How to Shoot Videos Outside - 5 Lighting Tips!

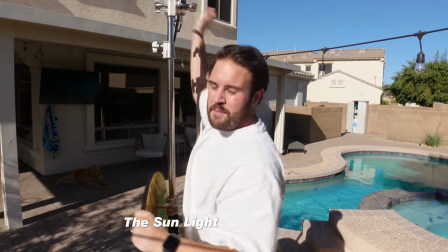Now the nice thing about these reflectors is the covers typically have like a black side or gold side. They also have a white side, but underneath we have a diffusion. So we are going to throw that up and it's gonna soften the sunlight so that it looks a lot more pleasing, almost like we're in the shade, but still we get that bright, sunny look.
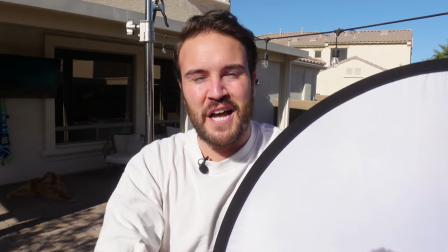So this is what the diffusion looks like. The sun is going to hit this. It's going to soften up, soften up all the shadows so that we hopefully get a much better looking shot.
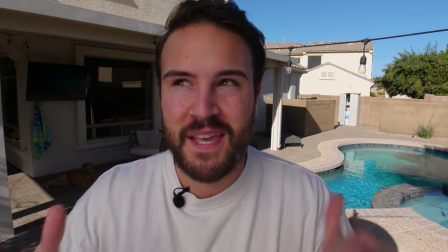Now that I have the diffusion up, you can see the whole image is a bit darker. That's because it's actually taking away some of the sunlight.
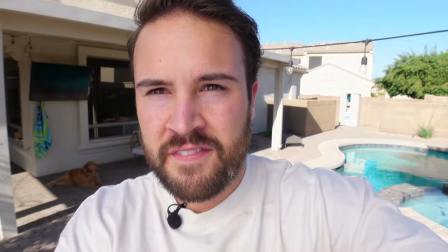So first things first, we have to adjust the camera settings so that I am bright enough again. Now, as I brighten up the shot, yes, the background's gonna be a little bit brighter.
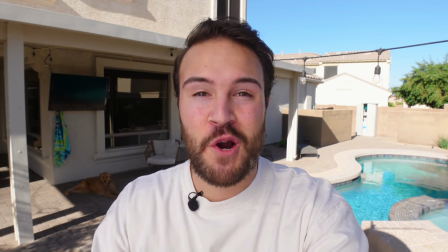So we are gonna have some things overexposed, But overall, I would take this image over the last one any day because this just looks so nice, so soft and diffused.
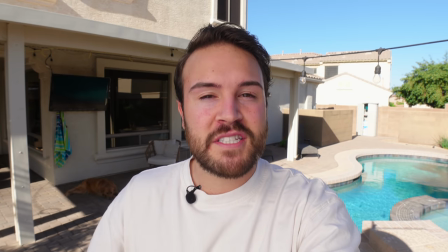Looks a lot more professional and this is a really nice setup if you wanna shoot videos outside, having someone actually hold up a diffusion or if you get this thing on a stand to hold itself up,
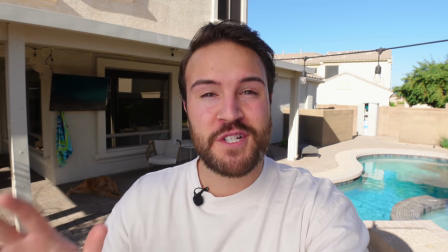this is gonna make your videos look so much better when you're shooting outside. For this fourth lighting setup, we're gonna be back in the shade and one of the limitations of shooting in the shade like this is
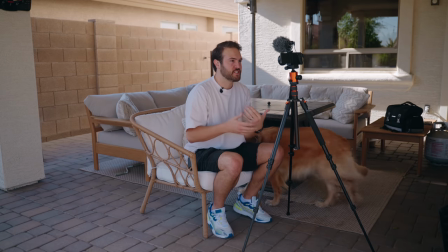you don't have that light to bounce around or to diffuse like you do when you're shooting in the sun. So my fourth tip for you guys is to actually go into the shade and then use a video light to light you up Doing this can give you
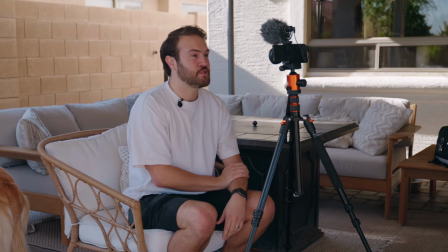really cool results But you're gonna need a light that is going to be bright enough and i'm gonna be using a light from gvm Which
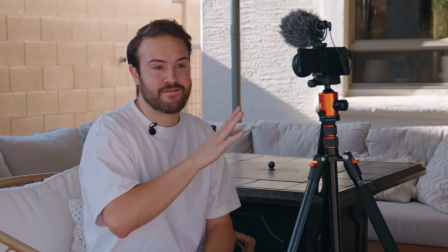is today's sponsor and this thing is so bright. It's illegal in canada. That's not true It's not illegal, but it is very bright. So let me pull it out and show you guys now Yes,
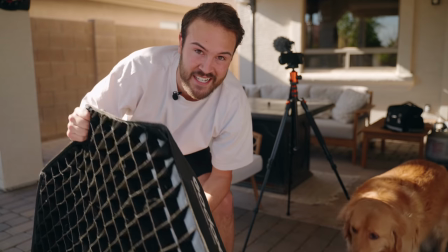this light is big because like I said it is super bright and then you're also going to need a softbox This is going to diffuse that light so it looks a lot better.
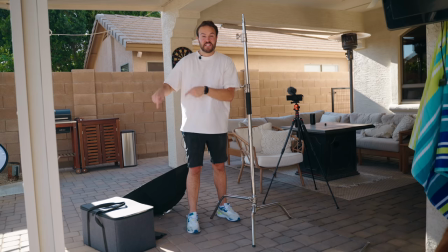But yeah, let's set this thing up and see how it looks. Now for a light this big and this powerful, you're definitely going to want to use a C-stand.
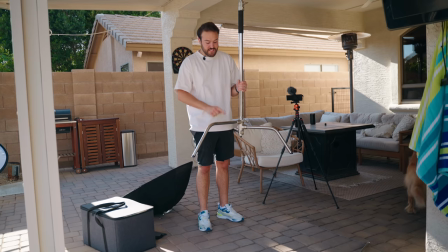And the tip here is when you're setting up your light, you're going to have this leg that is bigger and higher than the rest of them. You want to face this towards the direction that your light is facing. And this is going to help it so it doesn't tip over.
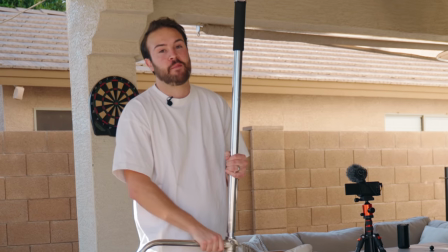And then at the end, you do want to throw a sandbag on top of that to keep everything down, keep everything sturdy.
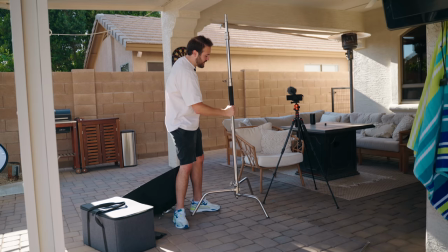So I'm going to take this big leg and I'm going to face that right towards the chair,
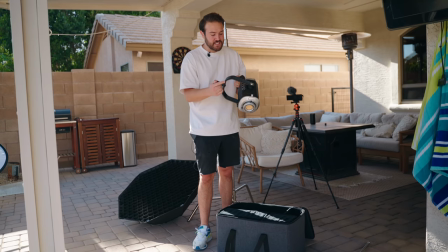which is where i'm going to be sitting so here's the light right here and one of the coolest things about this thing is that it's bi-color so if you're in the daylight or if you're
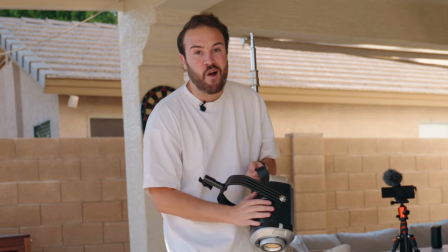in the shade you're actually gonna have different color temperatures and you can adjust that on this light to match the exact lighting for the circumstances
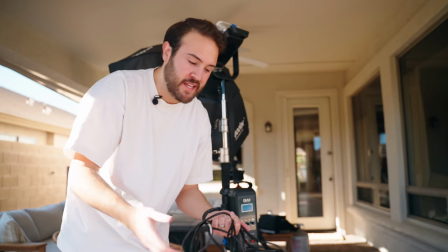that you're in now of course this light will just plug directly into the outlet and your wall but a really cool thing about this is because if you're
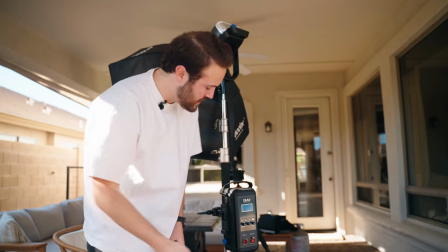outside and let's say you're in the middle of nowhere and there's no electricity there are two different v-mount plates on either side of this adapter
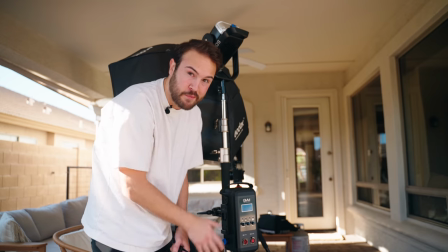and if you put those in the v-mount batteries you can power this thing without any electricity so you can take this thing out in the middle
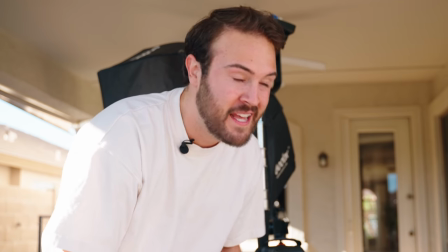of nowhere you can go on a hike and you still have a super powerful light that you can power up just off of batteries all right now this
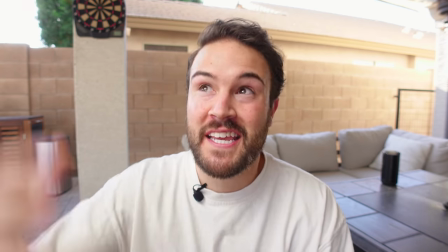is what it looks like with the gvm sd 600d lighting me up right here i'm gonna show you what it looks like with it off
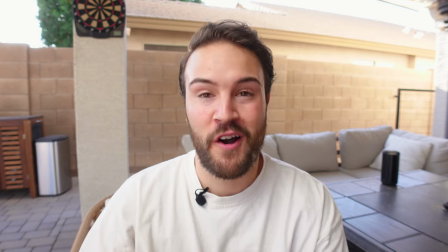this is what it looks like with it off this is what it looks like with it back on and this thing is only at 43 brightness
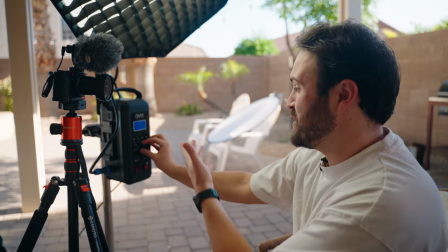this thing i'm telling you can get really bright and it's by color so just by reaching over here I can mess with the color temperature to try
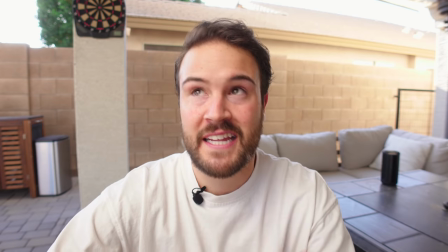and match this to the lighting that's coming in right now.
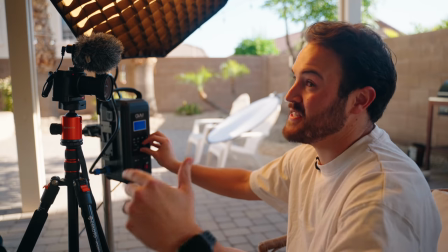You can see it gets really warm so if you want to match this to something like a lamp inside then that will work well but for us we're going to want to keep this nice and cool.
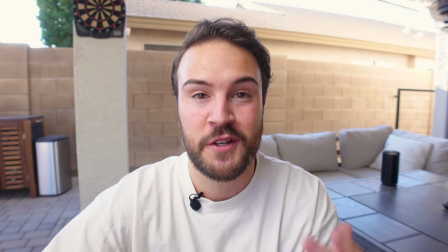Something similar to daylight something like this is going to look really good for an outside shot and this is one of my
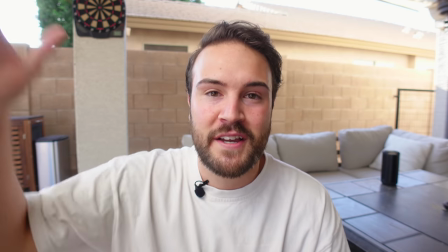favorite setups for shooting outside in the shade because you have that controlled lighting so this is always going to be here.
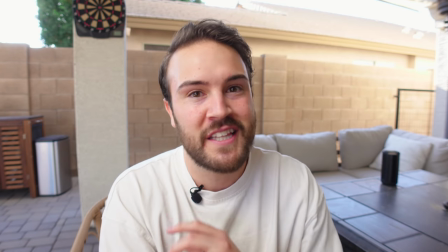You don't have to worry about the sun moving and changing the lighting and all that kind of stuff with the different angles.
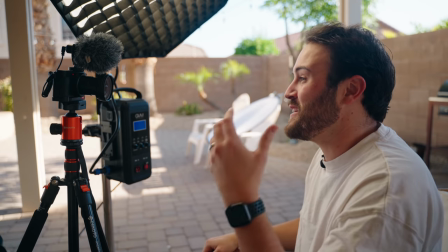If you just go into the shade and you have this artificial light lighting you up, you're going to be solid and you can shoot your YouTube video without worrying about all the changes in the lighting.
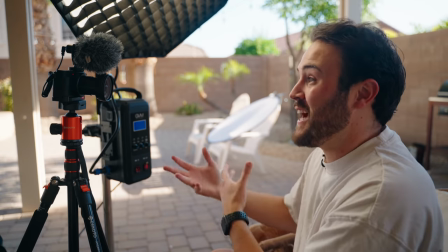Now, you just have to make sure that you get a light that's going to be bright enough to actually use outside. So we're going to have this one linked in the description.
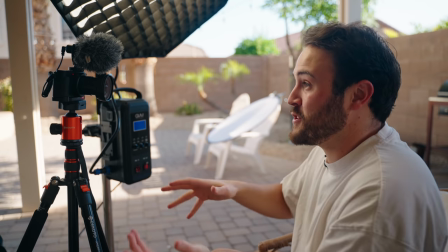Another very bright light that's comparable to this is the Aputure 600D, but that light is actually more expensive. And so this is a nice affordable option that you can get to light your videos outside. And this thing is bicolor, so you can use this thing inside or outside. It's really versatile. All right, on to tip number five. Now for this last tip, and this is something I always consider when I'm shooting videos outside, and it's just the time of the day that you're going to shoot your video.